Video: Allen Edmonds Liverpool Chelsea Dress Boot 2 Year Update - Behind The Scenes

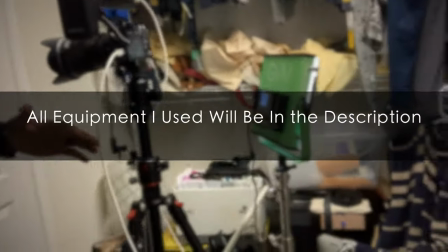What up, you guys? This is my studio right here. I'm actually shooting a scene for my next video.
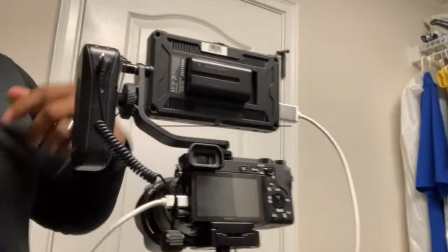Just want to kind of give you guys a little bit of what I got going on here. I got my RODELink right here.
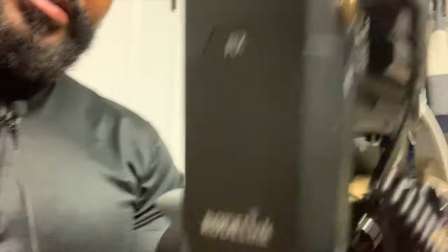And this is my wireless mic. Have it attached to my hip right here. And then I have the lavalier going up to my shirt here. I'm all dressed up for the set. Got my pair of shades right here. And I kind of like to do things a little bit different too. I kind of like to give a little bit of an effect. So you'll kind of see it on the video as when it's completed, the way that the light hit my eye.
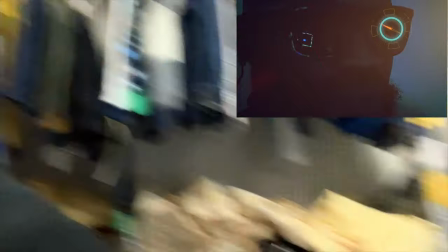And it kind of looks like a computer. It kind of looks like I was looking at a computer screen.
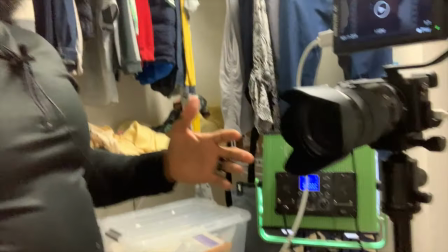And that's what's so unique about it. When you become creative, and I'm in my closet. Look, I'm in my wife's closet shooting this.
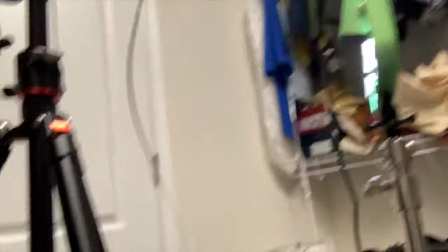Now, let me show you how I did that one scene where I leaned up against the wall real quick. And this is for all you aspiring directors, producers, whatever.
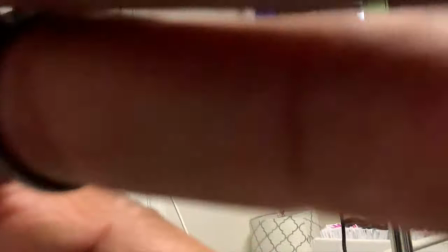I'm just showing you that you don't really need to go to any kind of school. You just have to have a creative mindset.
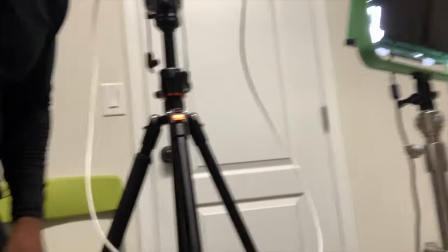Now, let me show you how I did that one scene. I'll break it down for you and give you an idea of how I shot that scene so
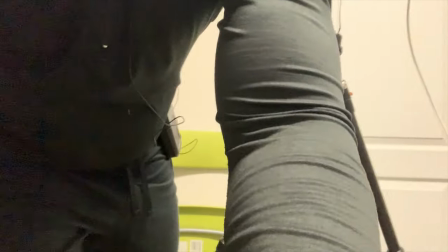you can get a warm and fuzzy of exactly what was going on. I know it's turning this thing around here, but I want to tighten it up a little bit.
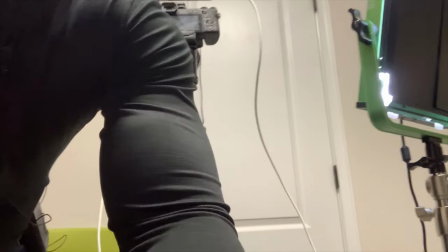So there we go. I think that's good right there. So let me see if I can get it far back.
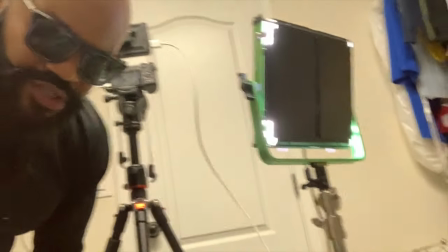So as I was shooting the scene, you guys, I'm going to show you here real quick. Hope I can make it quick.
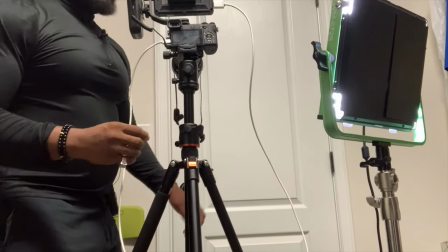Because I know people don't like to wait. So as I was talking in there, I was leaning up against the closet like this.
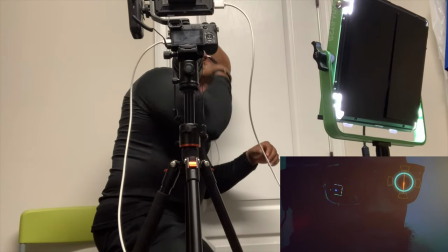All right, and then I had my little earpiece. Where is it?
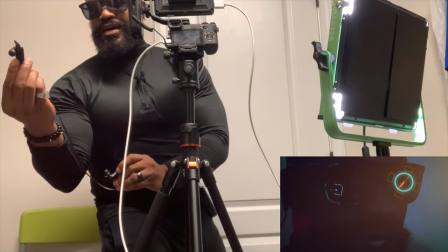Here it is. I had this. This is a headphone. This is a Jara or whatever headset, wireless.
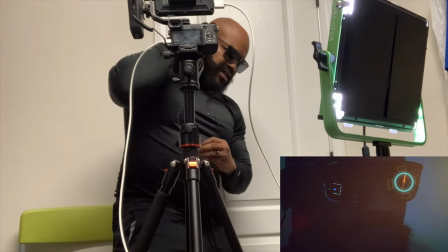Had it in my ear like this,
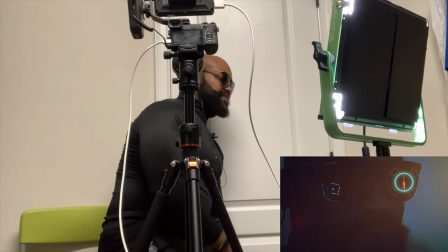and I was just leaned up against the closet like this with the camera pointing at my side profile, and I had my head canted a little bit towards
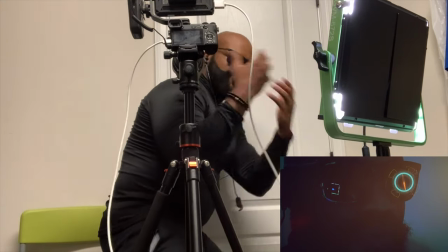the light here, and as you can see, you'll see the reflection in my glasses.
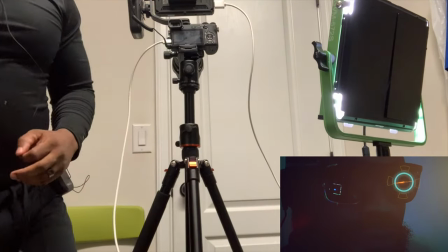And glasses are really good to use when you're shooting movies, and it all depends on how you do it.
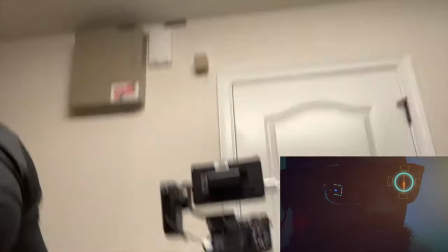Again, you have to be creative. Here's my light set right here.
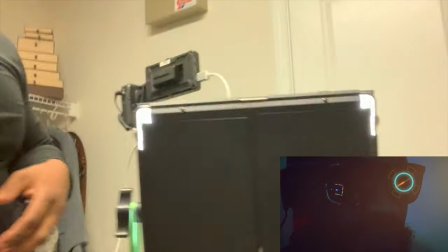I closed out the blinders to kind of lessen the amount of light in the closet, and it gives it kind of a nighttime effect. And as you can see, like I said, I'm in my wife's closet. And yeah, good effect. So stay tuned for more. All right, for this scene, I did it outside of the car.
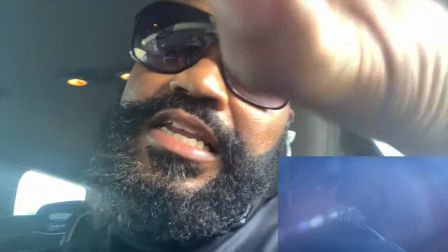So it's going to have a dramatic effect because the light's going to be kind of hitting off the windshield and with the shadows a little bit coming down.
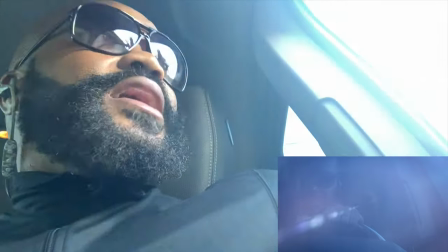Now, right now, it's about 2 o'clock. So the sun is, my house is east to west.
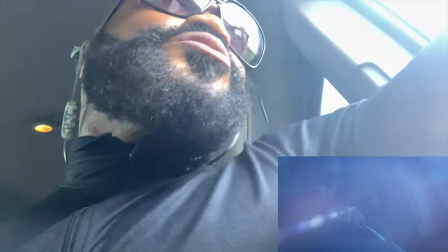So the sun is literally now going over my house and more towards, pointing towards west.
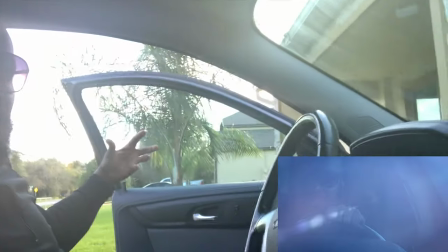So I kind of have like a nice shadow effect going on right now. The sun's not really hitting directly.
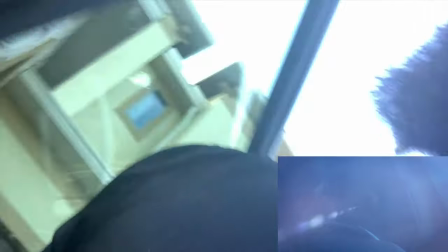And as you can see here, here's how I have it set up right here.
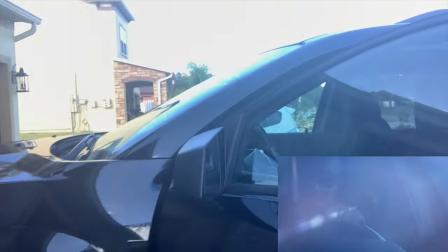And I'm actually rolling in a Chevy, not actually a GMC Acadia.
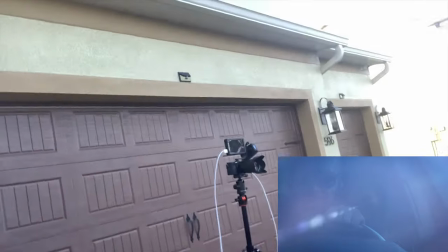So this is not a sports car by any means, you guys, but it's all about editing and how you put everything together.
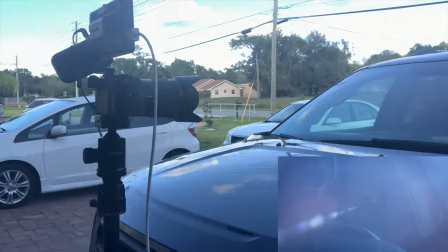That's what's important. But, as you can see, I have my camera set up here again.
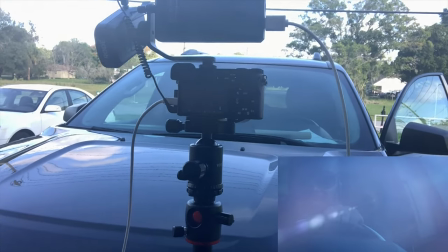And by the way, this is a A6500 that I have set up.
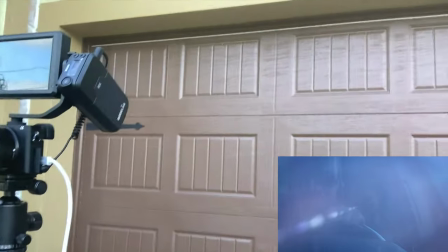And as you can see, got it pointing in front of my car here, my truck. Get it backed up right here. And that's the scene right there. And again, I want to show you guys, this is the GMC Acadia, but that's the scene right there. So You gotta be creative, people. You gotta be creative. When you're putting together a movie or a small film or anything of that sort, you have to be creative. You gotta find ways to kind of make the scene look interesting. So that's pretty much what I'm doing right now. And as you can see, I'm gonna show you guys, I'm in flip-flops. It's gonna look really professional. It's gonna look really professional when I'm done with it. So now onto the next scene. I gotta do a scene where I'm kind of propped up shooting out the window. So that's gonna be a good scene. So stay tuned. All right, so that's that one.